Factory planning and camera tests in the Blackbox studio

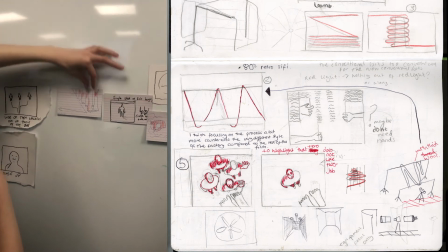0:00 We bounced about a lot of different stylistic directions for the factory scene. Do we go for realism,
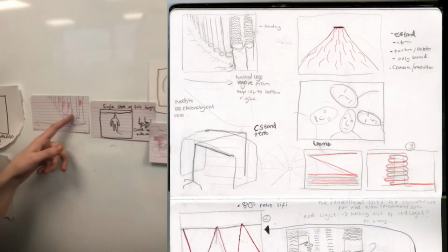0:06 based in a real factory, or production design considered building art installation inspired woolen mechanisms?
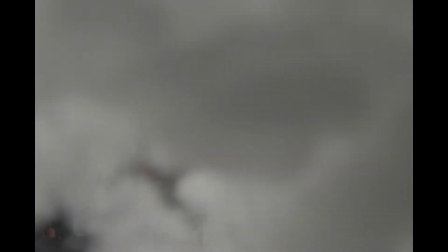0:14 In the end, we decided to utilise camera movement lenses and specific experimental camera techniques to
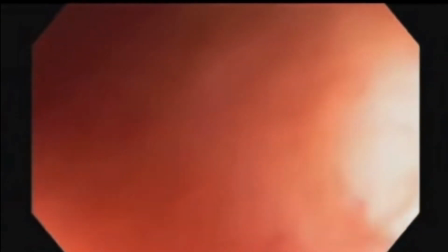0:21 see if we could give the impression or give the feeling we were inside the body of the woolen creature about to be taken apart in a factory.
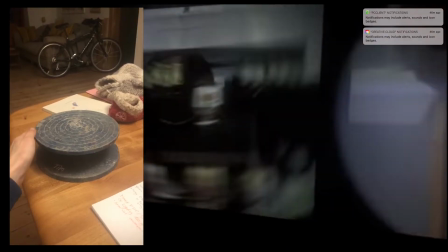0:28 We were inspired by train spotting, under the skin, body horror, surgery videos, experimental techniques within music videos.
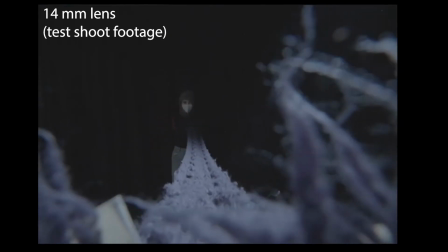0:38 We tried out using a 14mm lens and using quite mechanical camera movement as if it were the machine.
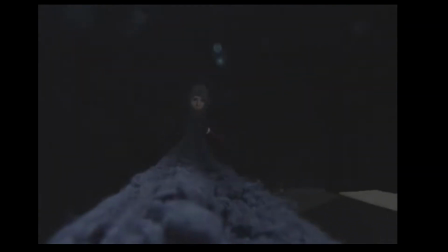0:45 So we went for the 14mm lens to make it feel like we were either
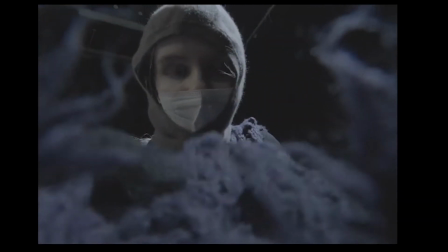0:50 inside the body that was being disassembled and we were watching the people outside who were dissecting the dead suit.
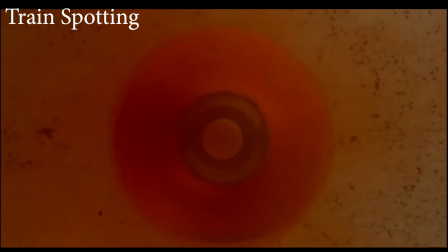0:57 It's quite typical of waking up after surgery in films to be shot from a low angle,
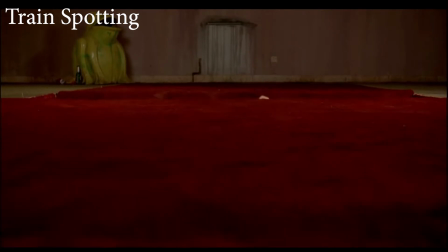1:05 looking up at bright lights or looking up at people. So we played on that aesthetic.
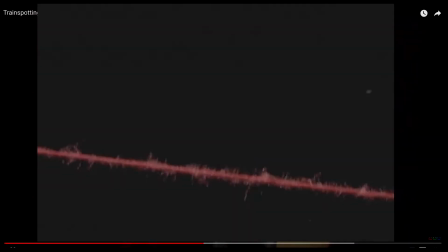1:10 We tried out extreme close-up cutaways of wool to contextualise the other shots.
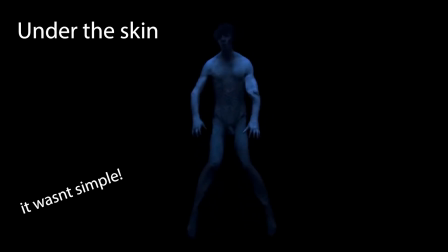1:15 Lighting and production design-wise, we wanted to simply create a black void look that was quite unnerving, because it is in a sense a blank canvas, in which could mean anything, and it could be anywhere.
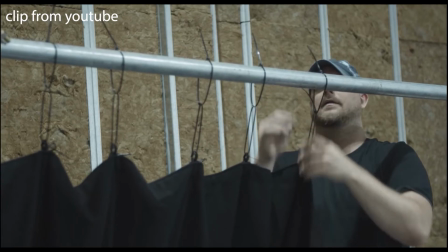1:27 I looked at behind-the-scenes videos from YouTube of how others have achieved the look in Under the Skins and in Stranger Things,
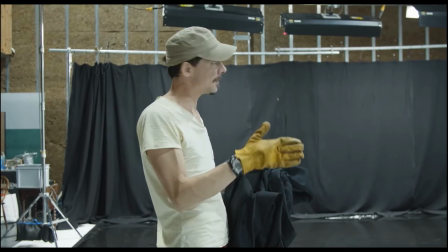1:36 and I found that they used a very large source soft light with a
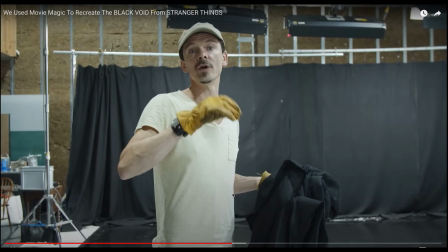1:41 huge piece of black drape that would channel and direct the light straight onto the subject,
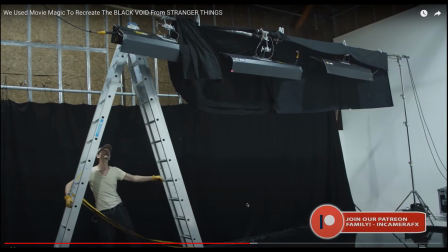1:46 straight down, so it was a top light. But because it was so huge, it didn't create the raccoon eyes underneath.
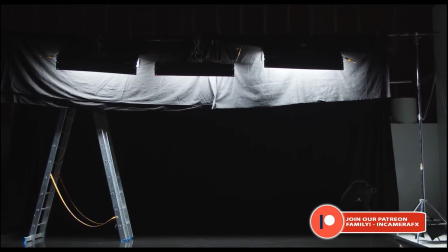1:53 It just kind of lightly spread, and it was kind of a low output light as well.
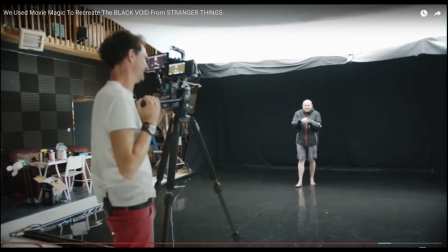1:58 However, they had a larger studio than the Blackbox,
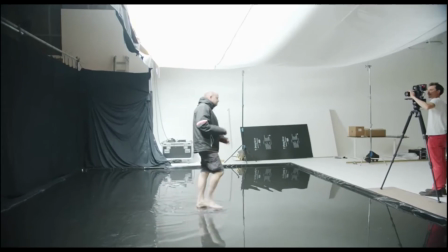2:01 which meant they could put their backdrop much further away and their light much higher up,
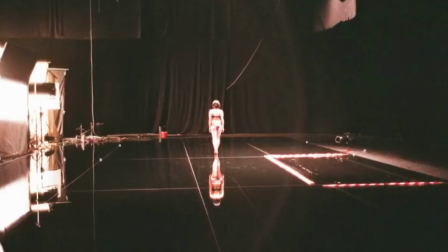2:07 which really helped them to stop spilling light on the backdrop. They also used a watered or mirrored surface to help with the problem of light spill on the floor.
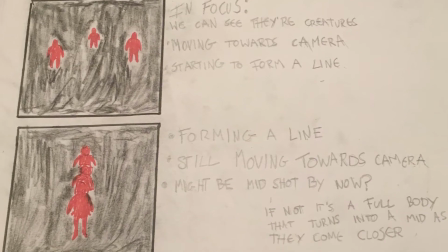2:19 We did a further test shoot for lighting and framing based upon an already devised storyboard which mapped out specific shots for the narrative,
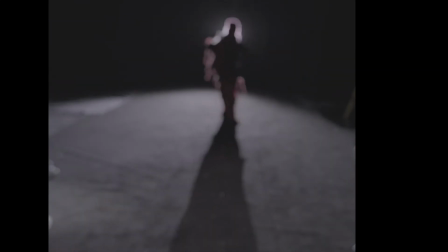2:28 such as entering the factory, seeing the suit, and seeing the suit's skeleton.
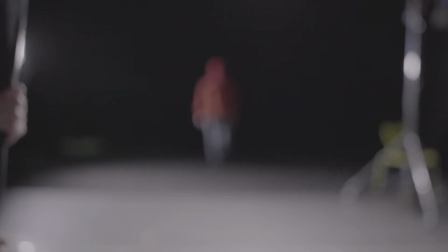2:38 The test shoot revealed quite a few lighting difficulties, particularly in the wide shots that I had to work out.
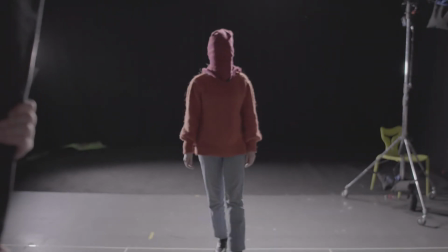2:44 In the wide shots, where we can see floor and ceiling, and when the subjects move forwards or backwards towards camera,
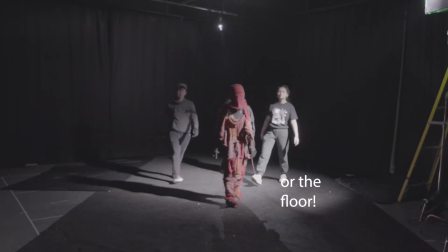2:50 how do I not spill light onto the backdrop while simultaneously light for a moving shot?
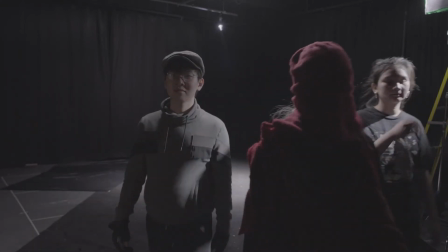2:55 The 14mm was really wide, and the best angle was from below looking up.
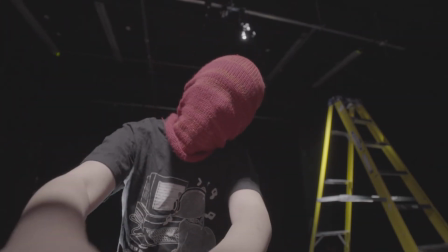3:01 This meant we could see lots of ceiling. So do we have the lights in shot?
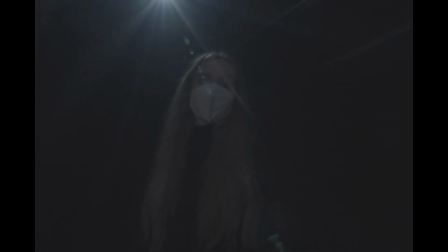3:05 Do they make it feel more like a factory, or do they just look like lights? Could we make them practical, or does that take away from the real element we want to achieve?
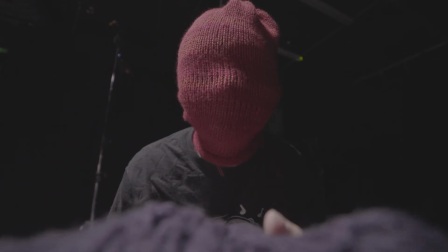3:14 And I think we ultimately decided, it would take away from that.
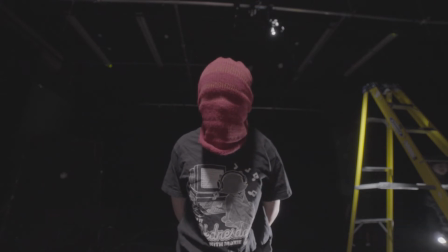3:17 So we had to find a way to hide the lights, but also light for a 360 on a 14mm, which was quite hard.
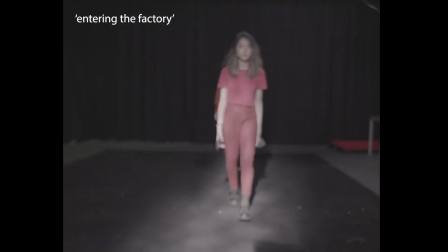3:25 I tried out using cardboard cutout to create a shape on the floor, so instead of having a circular spill on the floor, it felt like a purposeful shape. We also tried polyboards as large flags for the same effect. Ultimately, to limit the difficulty of the light spilling on the backdrop,
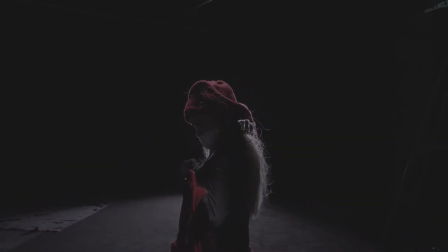3:42 we opted for a little bit less camera movement and to put our lights on a low output close to the subject.
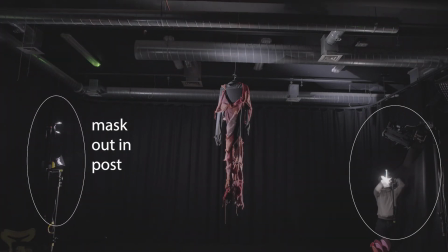3:49 We could still see them in the frame, but as long as the subject didn't cross paths with the light, it was really easy to mask out in post with a tracking mask.